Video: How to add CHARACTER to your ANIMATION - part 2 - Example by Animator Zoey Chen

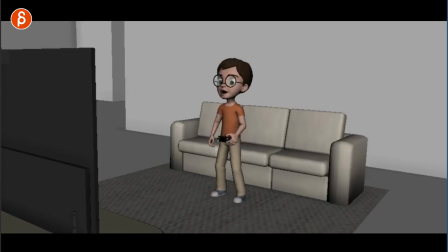14:45 um you know so then you have a bit of a change between here and here so it's not just in his arms and i was just hesitating i was thinking maybe maybe not maybe if that leg is here that foot and this foot is further back then you rotate the root over so
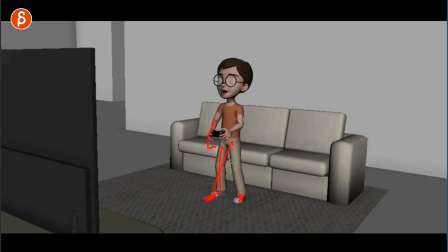15:03 that you kind of leave the legs but the body is a bit more toward angled towards the camera it's as if he wants to move his body away from the screen because he's disengaging and he's just upset then
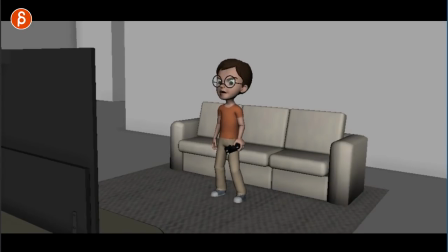15:18 when you get into this you can have again a bit of a rotation from legs here body towards us to rotate the root over into this pose and take a step back into this
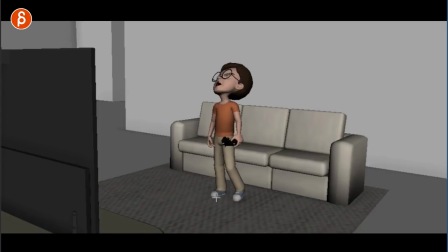15:35 and maybe that step is a step that goes into like a first small stomp and then you do this and that and that and that and
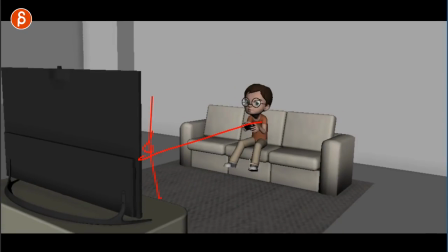15:43 the reason why i'm saying all this is because he's very parallel to the screen and it's very twinned very clean i like that it'll step there a
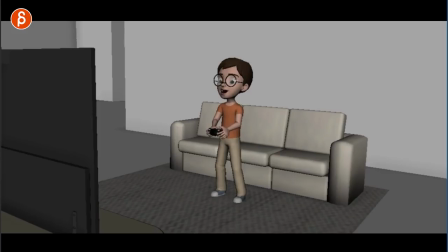15:51 lot though but then it gets very then it's kind of like one pose where it's just arm movements and then into this and i think you can push that a bit more with a bit more complexity so that you know always imagine the character is left-handed right-handed so his right side
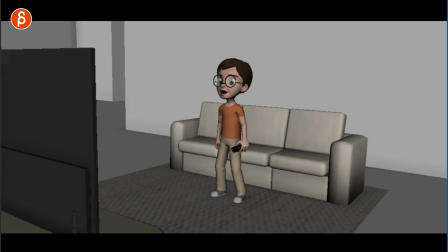16:07 is a bit more towards uh the screen and then when he gets like i said when he goes into this instead of just having arms go down it would be that with his legs offset here that he would change his body and rotate his body so he's a bit more towards camera and
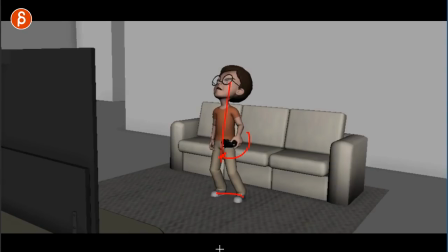16:24 then he can go and change it again with a little step back into this pose i hope this makes sense uh if not um you
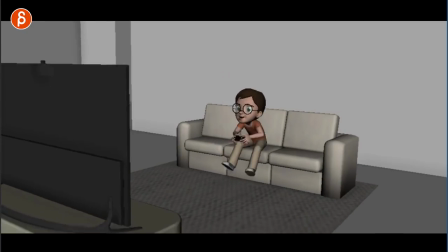16:32 know we can talk about it in class and i can show you but that's what i would do and it's small things it's really just small adjustments to
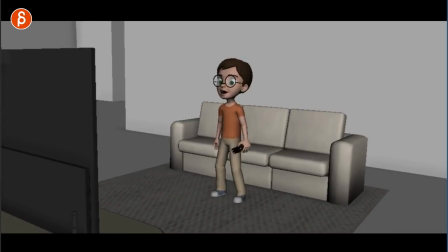16:39 give this a bit more complexity so it's not just step step and it's just clean clean clean clean clean but once you get into this it's awesome and
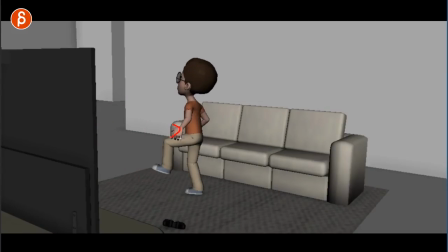16:48 i love it and i love his little extra stomp and his little hands there that's great uh i would just look at once we get
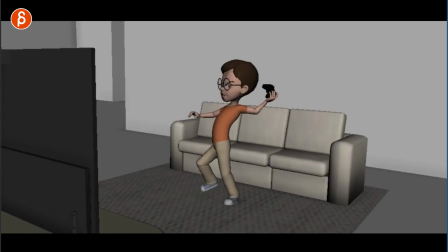16:57 into this right once you get into this that's all cool i like your nice big line of action there but once you do this throw this feels very very locked so as you do this you would have a bit of a foot roll and rotation over you can engage the shoulder more that
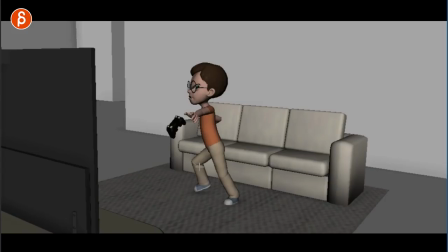17:16 it's this way a bit more of a you know when you throw this i look at this frame especially it feels like it's throwing towards the camera more towards us versus this way which again since i mentioned i should have the controller bounce off and see at least one bounce off this will
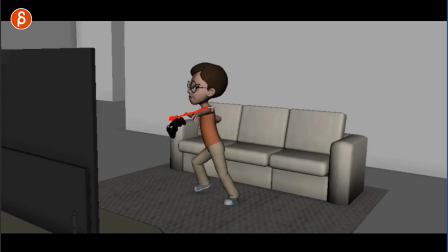17:32 actually help you so imagine the arm is actually more away from us so that the shoulder is not here but actually here the rotation of the chest will be more out this way following this arm throw so this is a bit it's a bit more work also look at how much your body
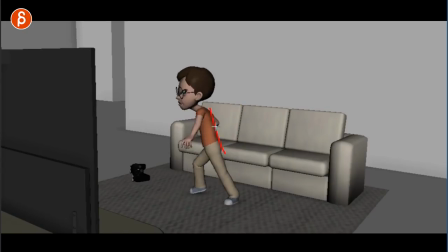17:48 moves forward and then here suddenly it stops and over those frames this goes forward this is the broken neck part but if you actually follow through with this arm movement that roots you know instead of here the center it will be already
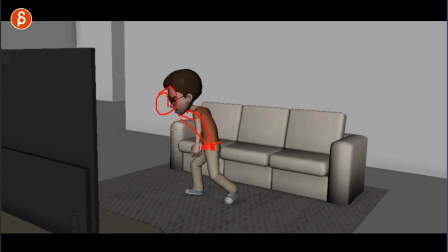18:03 here with the body moved forward arm down shoulder forward so just this section needs more work in terms of mechanics like he suddenly gets stuck in space you can see how this area is completely locked in visual space in 2d space with the legs and everything moving so and then you got that counter
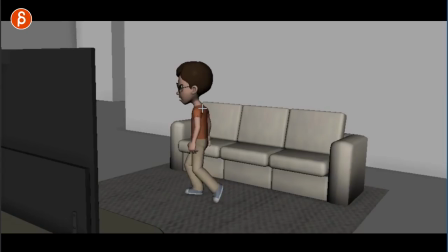18:22 where suddenly this section is pinned visually and everything pivots off of here you see your Ike arm is kind of locked in here so at this point this he might be already here visually
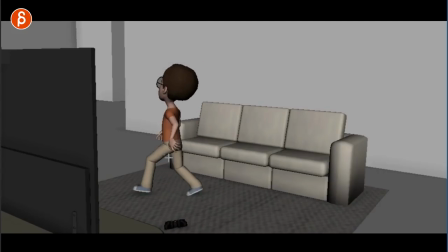18:36 but again I love this I love your extra stomp just watch out for moments like this where the the wrist feels really broken you
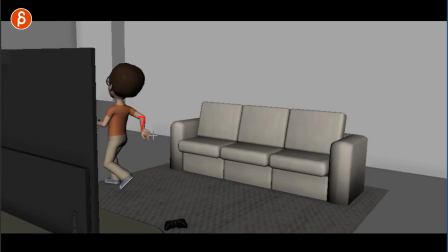18:43 can see it again here I thought at the end yeah here it's suddenly broken so watch out for those moments that feel a bit off